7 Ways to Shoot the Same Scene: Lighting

student walks into a bathroom. He looks at himself in the mirror. He is flustered, he is nervous. He splashes a bit of water on his face. He stares at it again. He then stands up, opens the door, walks out. That is one scene. An incredibly simple scene. And today, I'm going to show you how lighting is so incredibly important at establishing emotion in a scene. These are 7 different ways that you can film a scene with different lighting. The first technique that we would use is smooth lighting.
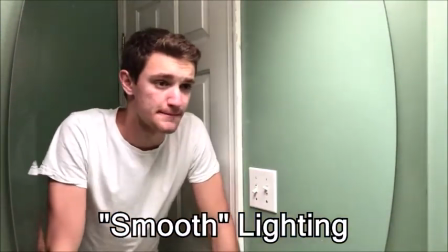0:41 This is used for the control scene, so that you can see everything and how it's laid out in normal light, and then we'll be able to experiment further.
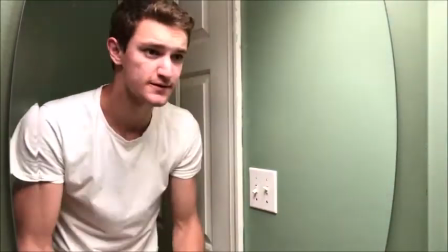0:49 The way I achieve this is using a row of headlights above the vanity in my bathroom,
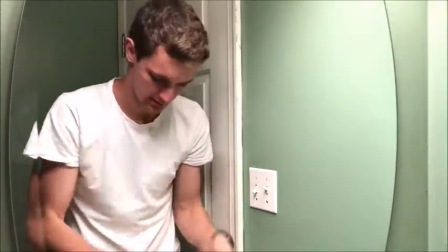0:54 as well as a small counter light up front in order to keep the scene warm.
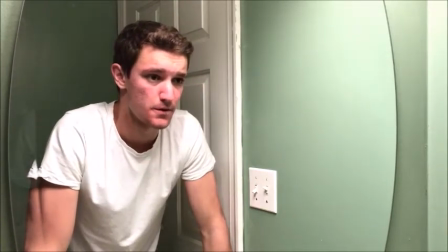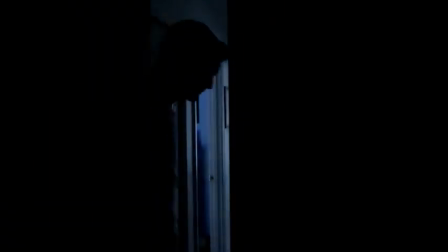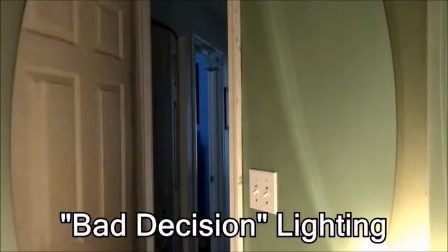1:10 I call this next lighting technique bad decision lighting. I call it this because whenever a character is seen in this kind of lighting,
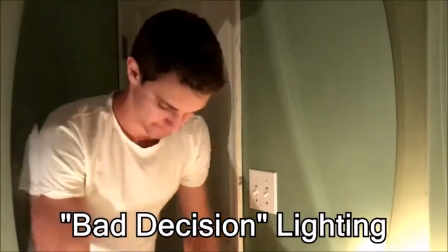1:19 it normally means that they are put in a scenario where they have to pick something, but either side is a bad choice.
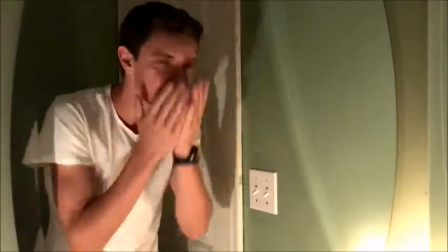1:27 I use 2 unfiltered light bulbs on either side of the character to make
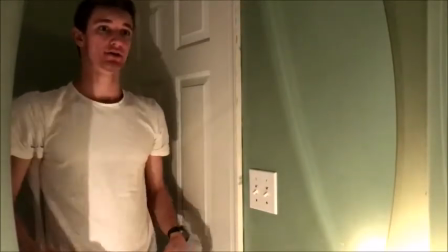1:32 very large shadows showing a left and a right side very prominently.
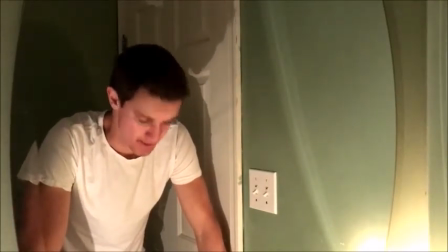1:37 I also have harsh bands of light along the wall in order to emphasize that this character has to do something, pick a side.
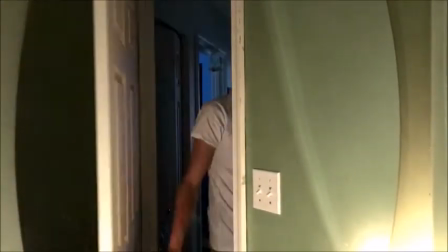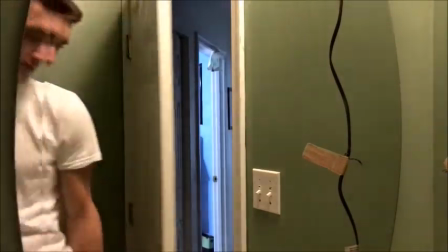1:51 So, I apologize in advance for the wire on the side of the shot, but I call this depressed lighting.
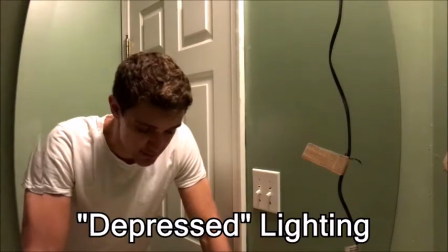2:00 It's one large lamp directly overhead shining down on the character's back and shoulders.
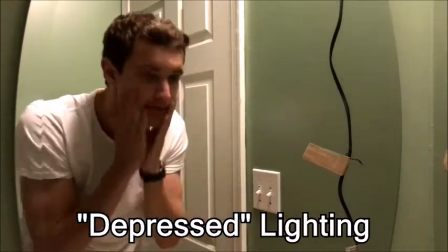2:07 And this causes the character's face to look very dark, even whenever the rest of the room is bathed in light.
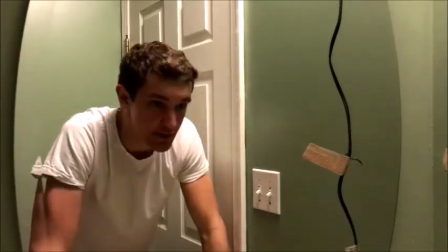2:15 This is for characters who are really, really feeling down.
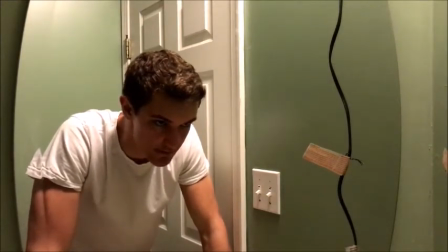2:19 They feel like something is weighing on them, and they feel like they can't do anything about what is currently happening in their lives.
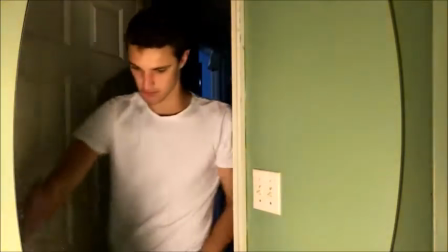2:31 The next one I like to call bad choice lighting.
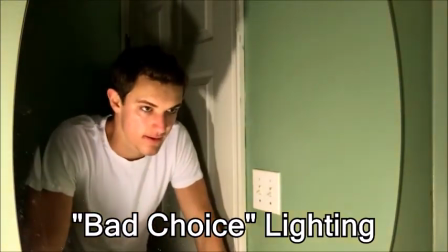2:34 It's one large lamp perpendicular to your character, so it casts a very harsh shadow on the wall.
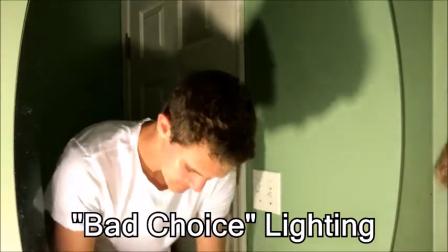2:41 This is after a character has made a choice or done an action which is regrettable, and he is trying to clear his mind of it.
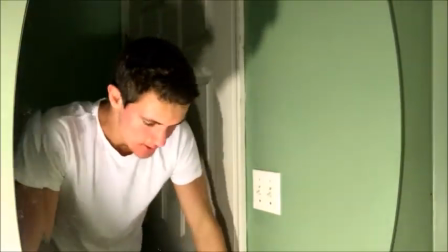2:50 He's trying to change what happened in the past, but instead now he'll have to deal with the consequences of his choice.
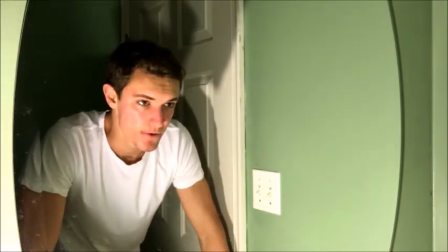2:58 It's good to add juxtaposition to a scene of very high light on one side and then very dark on the other.
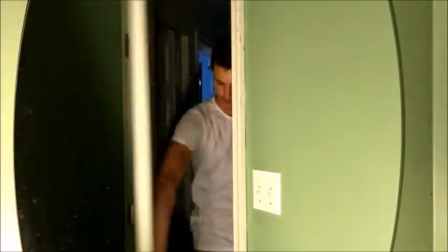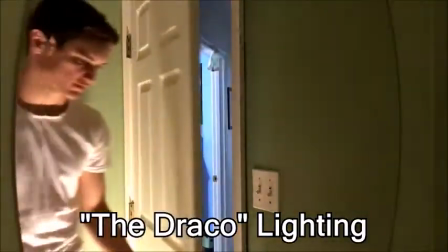3:13 This is probably my favorite lighting technique. I call this the Draco technique, and of course that is in reference to Draco Malfoy in the Harry Potter series,
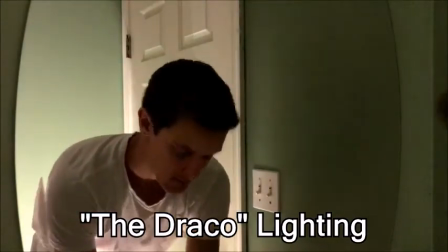3:21 where every time he has to do something or he's faced with a decision and he's incredibly nervous about it,
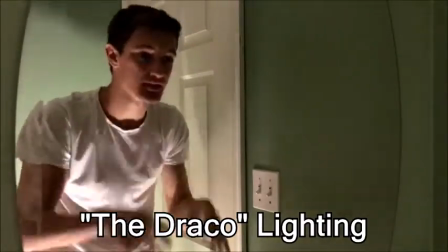3:27 there's this light which shines up from below him, casts very heavy shadows over his eyes and his mouth,
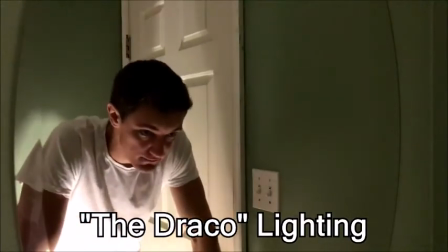3:34 and it makes it seem like he is incredibly scared.
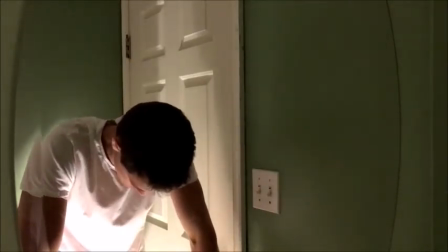3:38 This is accompanied with a small warm light in front because I saw that the shadows were actually a bit too
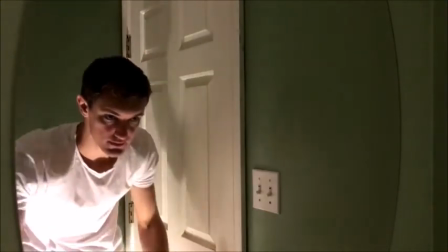3:45 much and you couldn't see the character's eyes at all the first take, so I decided to replace it with that.
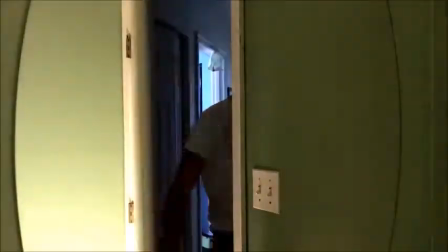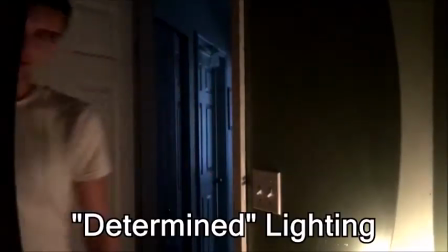3:56 The next technique I call the determined lighting technique.